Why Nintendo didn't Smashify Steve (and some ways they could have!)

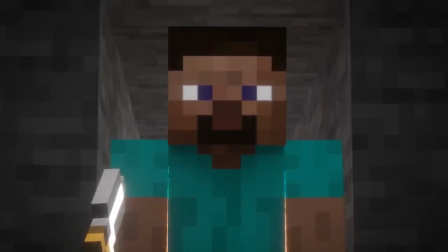(0:04)
So, unless you've been living under a cube-shaped rock, you probably know that Steve from Minecraft is the newest DLC fighter in Smash Bros.
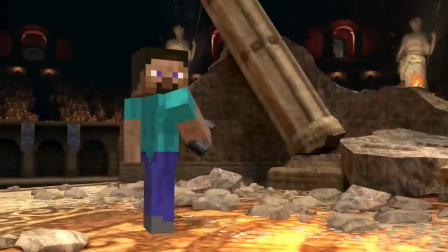(0:12)
Ultimate. Steve's always been a character that's frequently talked about in the world of Smash speculation, and before his reveal, the idea of his inclusion was a pretty divisive one.
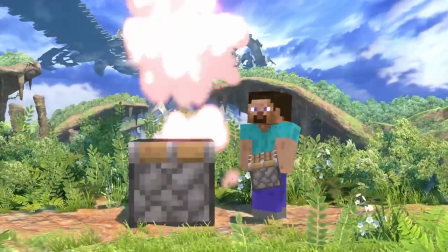(0:21)
Many people would claim that his visual style would be out of place in Smash,
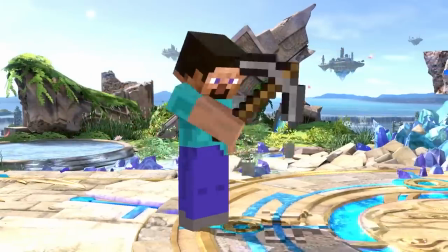(0:25)
or that his rigid design makes him unfit for the type of animation that a Smash character typically demands.
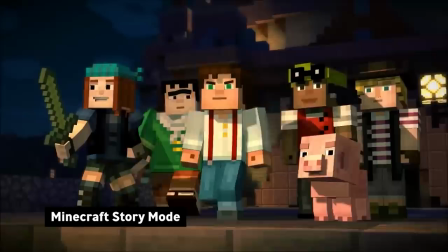(0:32)
Others would assert that if his design were to be given an upgrade to push its fidelity or to give it more range for animation,
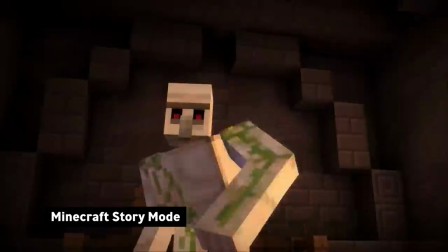(0:39)
then it would be inauthentic.
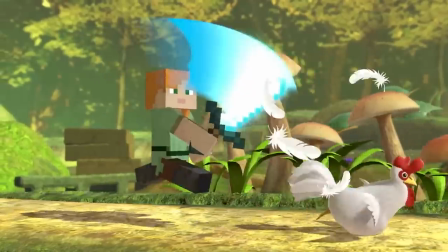(0:41)
Of course, we now know that Sakurai and his team chose to keep Steve's visual style and animations extremely faithful to the original game.
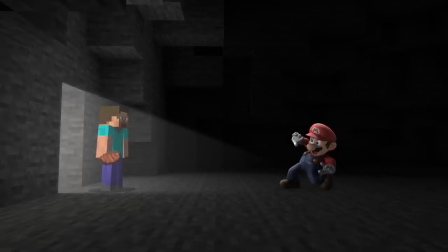(0:50)
And while this is initially jarring and maybe leaves something to be desired from the official render, it was a choice made with good reason.
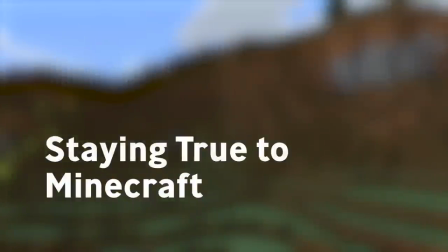(0:58)
So let's talk about some of those reasons. First of all, it's a very faithful representation of the original game.
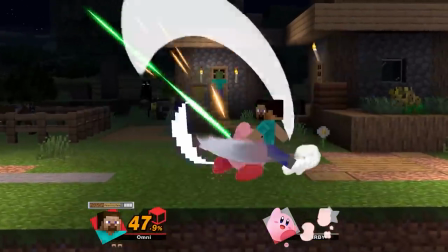(1:03)
The stiff movements of Steve's attacks evoke a sort of awkward energy that's honestly very iconic, and for people who play Minecraft it feels very familiar.
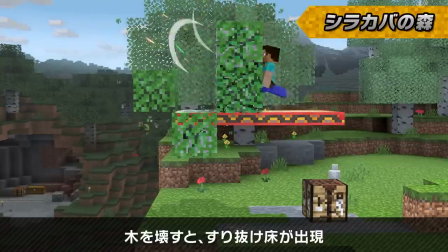(1:12)
Now does it look good? Well, that's for you to decide on your own. But the primitive style also makes for a nice striking contrast.
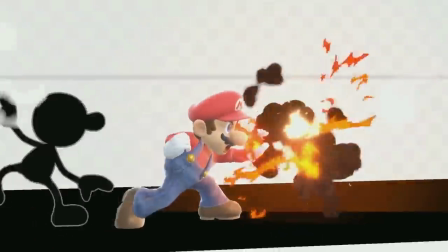(1:20)
Just like with Mr. Game & Watch, Steve sticks out like a sore thumb and gives the character a unique sort of charm.
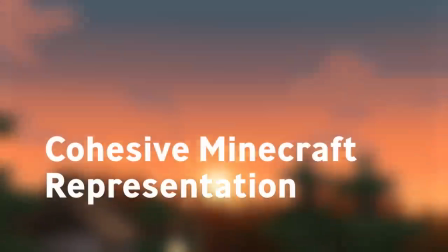(1:28)
But most importantly, it keeps all of the Minecraft representation in Smash feeling cohesive.
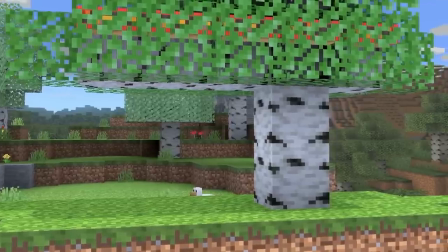(1:33)
Minecraft World, like Steve, is very authentic to the original game, and if Steve were to have a significant visual upgrade,
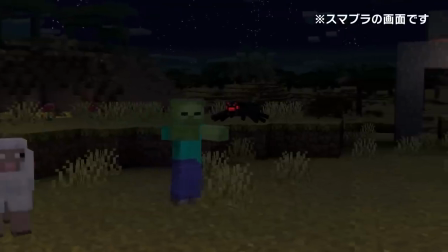(1:41)
it might feel mismatched when compared to his stage or even his own props.
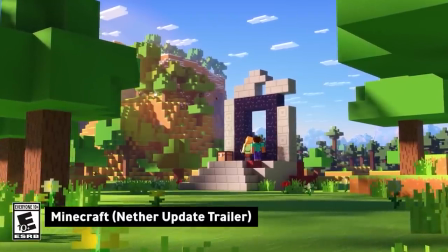(1:45)
Of course, they could have given Steve a visual upgrade and and then just giving his props and his stage the same kind of upgrade,
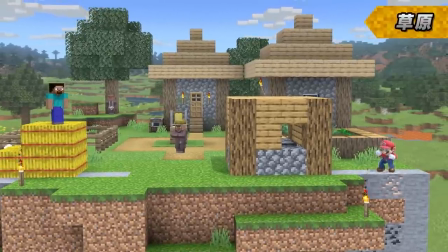(1:52)
but we might lose the unique charm of the original style, and plus, it'd also be far more demanding of a design challenge for the developers.
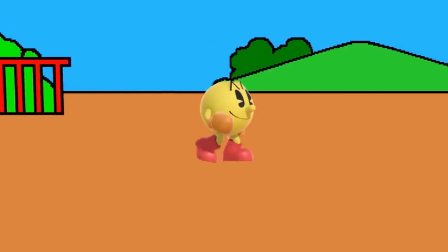(2:00)
And sure, other characters do look out of place in their own stages, like Pac-Man does in Pac-Land,
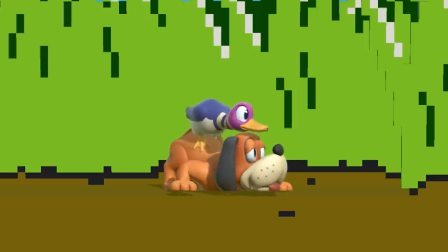(2:06)
or Duck Hunt in Duck Hunt, but at the end of the day, it's really just about trade-offs.
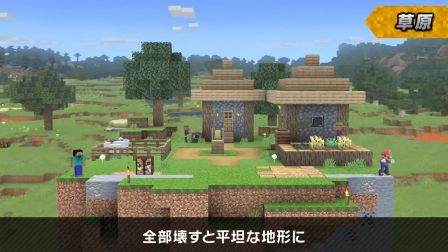(2:11)
Steve and his stage in Smash were probably very easy to model and animate, which allowed the devs to focus instead on Steve's unique programming challenges, and like Sakurai said, there were a lot of things that had to happen with the infrastructure of the stages to make Steve even viable as a character in
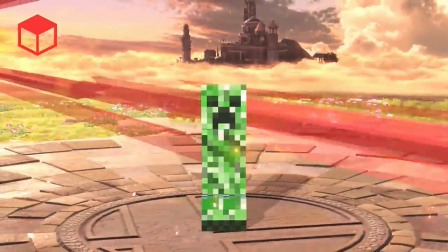(2:26)
the game. So there's three pretty good reasons to keep Steve looking exactly like he does in Minecraft.
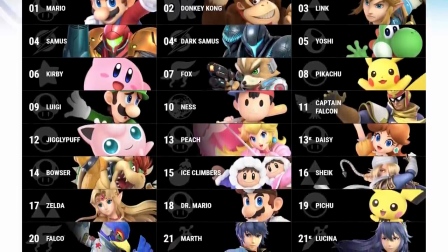(2:32)
But on the other hand, part of the Smash Bros experience is seeing how the devs reimagine our favorite characters in the style of each game.
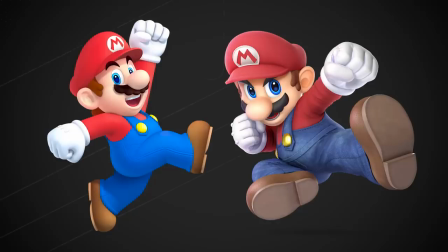(2:41)
Characters like Mario, Toon Link,
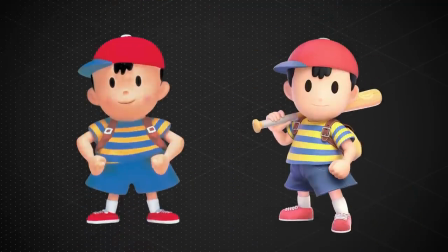(2:44)
Rob, really the majority of the cast get to see a visual overhaul that brings the cartoonier characters up to the same standard as the more realistic ones.
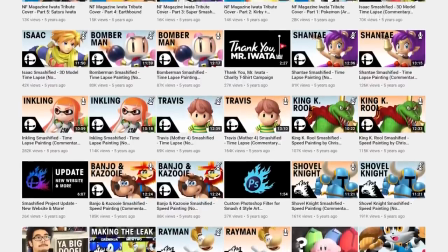(2:53)
In fact, the very channel that you're watching right now made its mark by imitating that tradition.
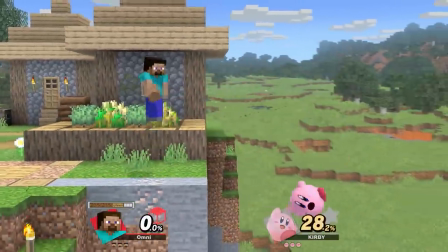(2:58)
So the choice to keep Steve in Smash looking like a straight-up copy of the original does have its benefits,
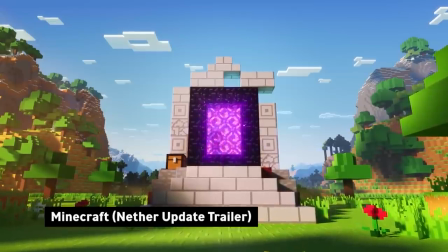(3:04)
but unfortunately it leaves us to only imagine what kind of overhaul he could have received.
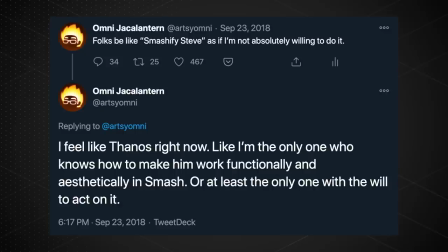(3:10)
Now, before Steve was revealed, I had expressed on many occasions that a visual upgrade to Steve could be tastefully executed,
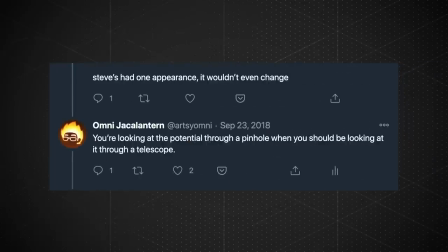(3:17)
but it's one thing to make that claim, it's another thing entirely to substantiate it.
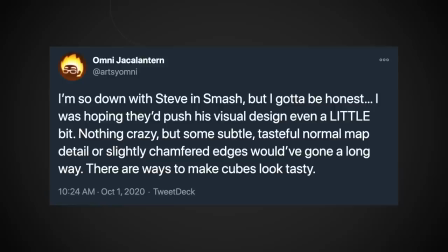(3:21)
So, when Steve was finally revealed to look the way he does, I remarked about how I was expecting at least a little bit of a visual upgrade.
He just looks like that! He just looks like that!
And that was met with a variety of responses. Some people disagreed with the notion that a visual upgrade could even look good. Others asked if I could sort of explain what kind of upgrades I had in mind.
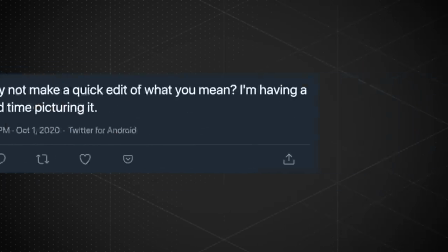(3:43)
But based on a lot of the responses that I got, it's very apparent that when different people hear phrases like design overhaul or visual upgrade,
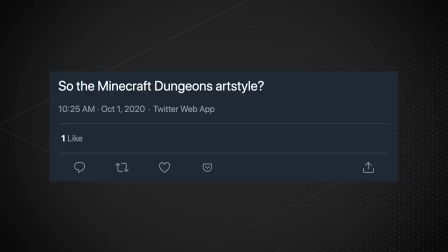(3:51)
or even hear me specify the things that I would like to see, it can be interpreted a lot of different ways.
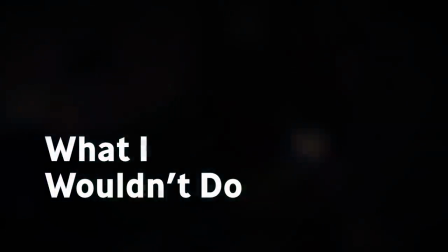(3:58)
So let me first list some of the things that I'm definitely not describing.
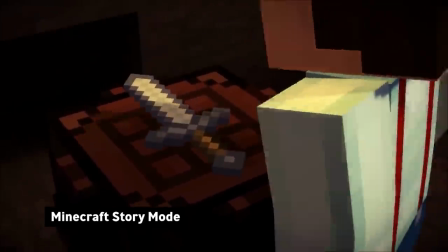(4:02)
I wouldn't want to see Steve with elbows or knees, or have 3D facial features that break the pixel grid of the textures like Minecraft story mode or fan animations,
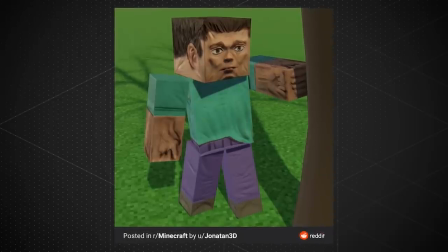(4:12)
and I'm also not suggesting excessive use of normal maps or high resolution textures with a lot of detail.
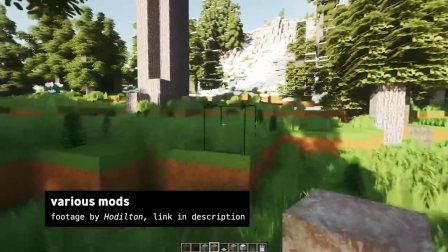(4:18)
Basically, it's not about throwing as much graphical technology at the problem as possible, but rather it's about restraint and subtlety.
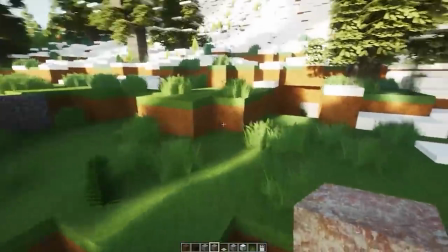(4:27)
But I think we've talked about it enough. Let's take a look at what I came up with.
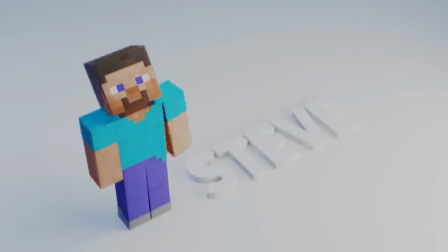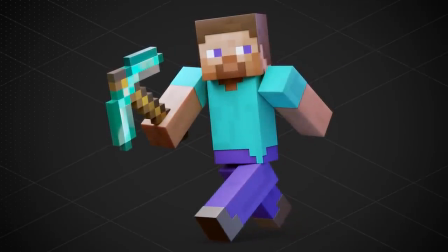(4:38)
So what you're looking at is the culmination of a few specific ideas that were informed by a set of guiding principles.
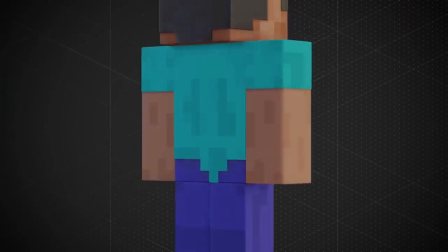(4:44)
I wanted to keep the pixelated look of the textures intact, which means that the diffuse texture is going to be largely unchanged,
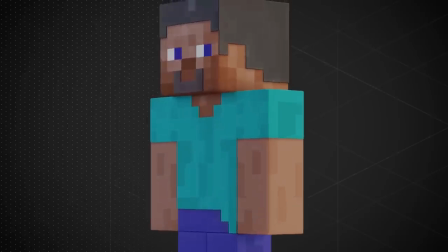(4:52)
and that leaves other material characteristics to do the heavy lifting.
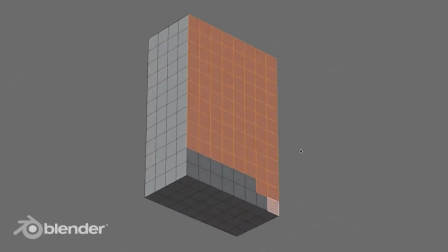(4:56)
The first thing I wanted to do was try using some subtle normal maps or even some extrusions of the geometry to represent the different layers of material.
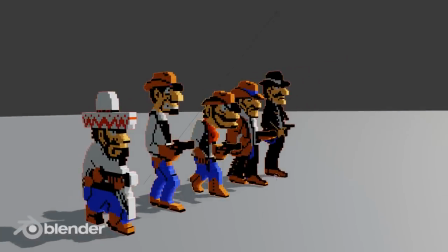(5:04)
And it was important for these details like the normal maps or extrusions to be aligned with the pixel grid of the textures.
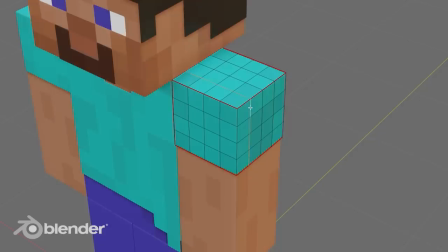(5:10)
So I made sure that the topology of the model was actually subdivided in a way that each edge loop lines up with the pixel grid.
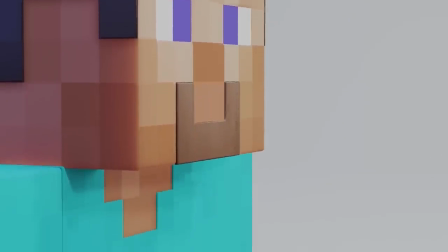(5:18)
Now these subtle extrusions or normal maps really come into play in areas of transition like the transition from the hair to the face or the sleeves to the arms.
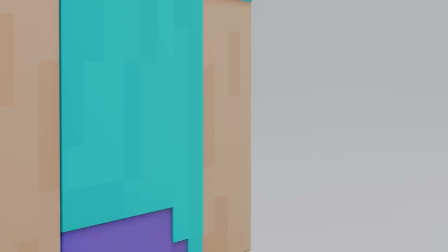(5:27)
And these also should be represented in the game model either as a normal map or actual geometry.
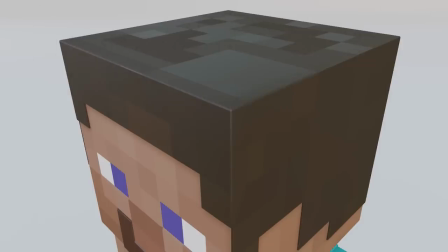(5:32)
I also wanted to give all of the edges a very slight bevel. Without a beveled edge, any sort of cube or cuboid looks pretty boring,
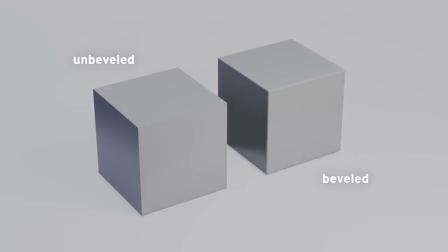(5:39)
but just giving it that slight bevel allows light to catch the edge in a more interesting way, and that can create highlights or darker edges at specific angles of light.
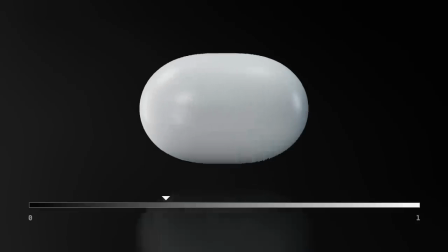(5:48)
Another thing I wanted to experiment with was slight changes in the roughness to augment the different shades of color in the original pixelated textures.
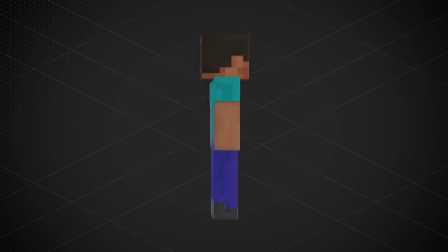(5:56)
At a glance, these textures don't look too different, but when the light hits the model at a specific angle,
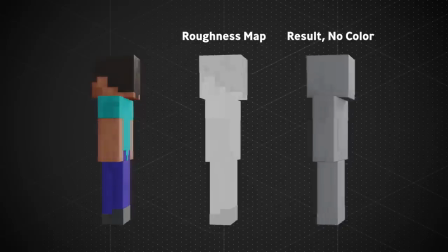(6:02)
you can see how certain pixels reflect light with more specularity than other parts of the texture.
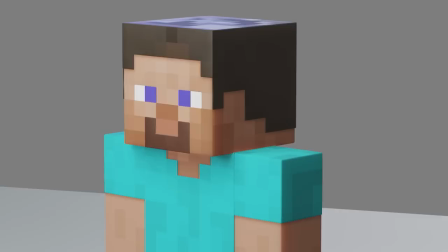(6:08)
There's also some subtle ambient occlusion baked into the diffuse texture to emphasize some of the layer transitions that I talked about earlier.
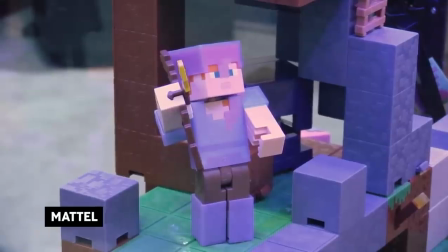(6:15)
A lot of these ideas were actually inspired by physical toys of Steve that I saw when I was
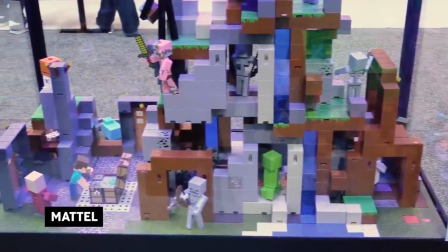(6:20)
doing some research for a Smashified episode that we started working on a long time ago,
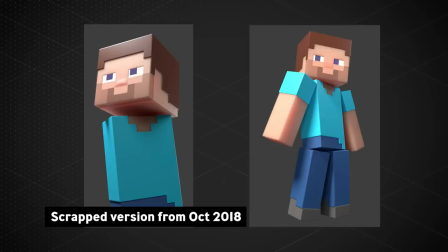(6:25)
but never actually completed.
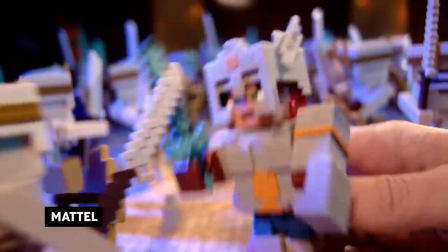(6:27)
There's just something about the materials and the physicality of the toys that reminds me of the style of Smash Ultimate, so I thought, you know, it could be a pretty good influence.
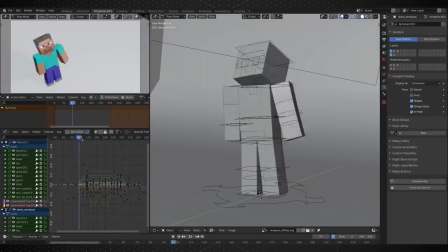(6:36)
Beyond just the visual design, I also had ideas for how the animation could be given a little bit more juice.
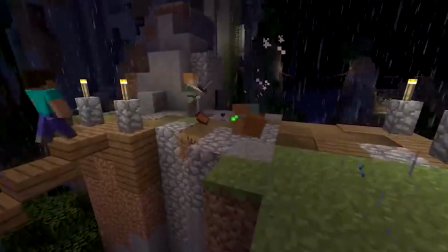(6:42)
Now, I do love the awkwardness of the original game's animation, but I wanted to see if I could employ some of the principles of animation like squash stretch
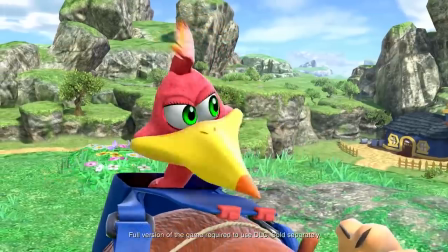(6:51)
and allow for some secondary animation while keeping the rigidity of the limbs mostly intact.
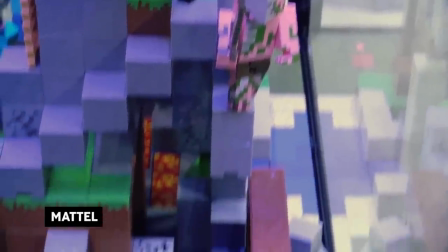(6:56)
Just like with the visual characteristics, physical toys also inspired this particular idea for animation,
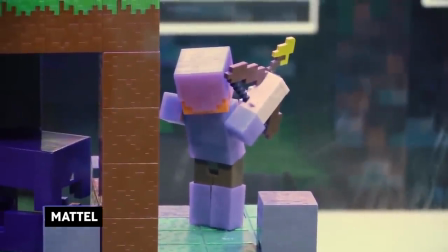(7:02)
and the idea was to give the animation more believable physicality by allowing the stiff limbs to flex ever so slightly,
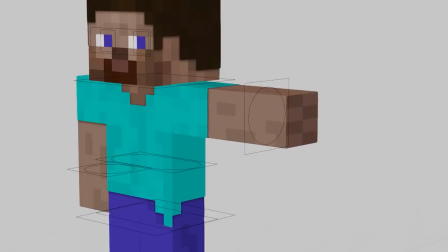(7:10)
as if they're made of something like vinyl or plastic.
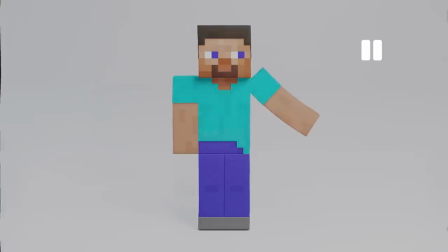(7:13)
The flexibility would only come into play on faster motions, so perceptually the limbs should still feel pretty solid.
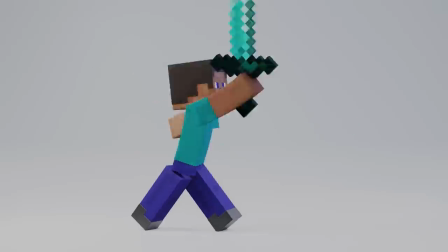(7:21)
It's also very important to keep any motions very simple but to give them weight by allowing the limbs to take a little time to settle into the key poses.
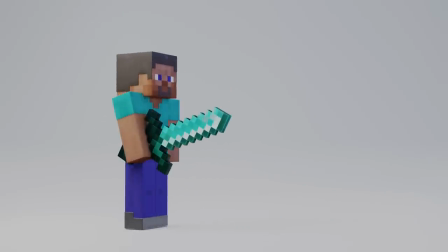(7:29)
For instance, if the arm were to do a chopping motion,
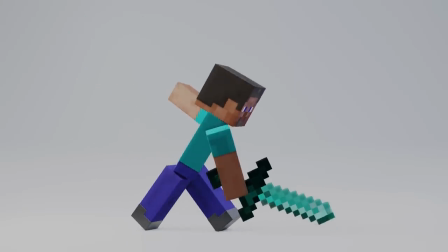(7:32)
as it settles into the key pose it kind of dips down and then back up and then down a little bit just to give it a little bit more weight.
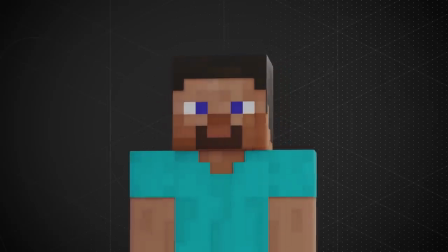(7:39)
Any expressions or movement happening with the face would have to stay aligned to the pixel grid without any interpolation.
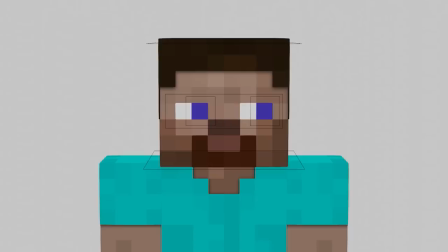(7:45)
Now I did create a rig that controls the eyes movement from side to side as well as the blink, but all of the animations are keyframed in such a way that those changes happen in a single frame.
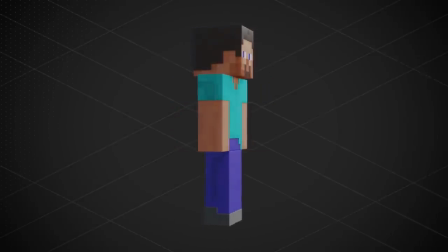(7:56)
Now this is just one way that Nintendo could have made Steve feel a little bit more special in Smash, but it is also important for me to emphasize that I am not in any way suggesting that this is what Steve should have looked like.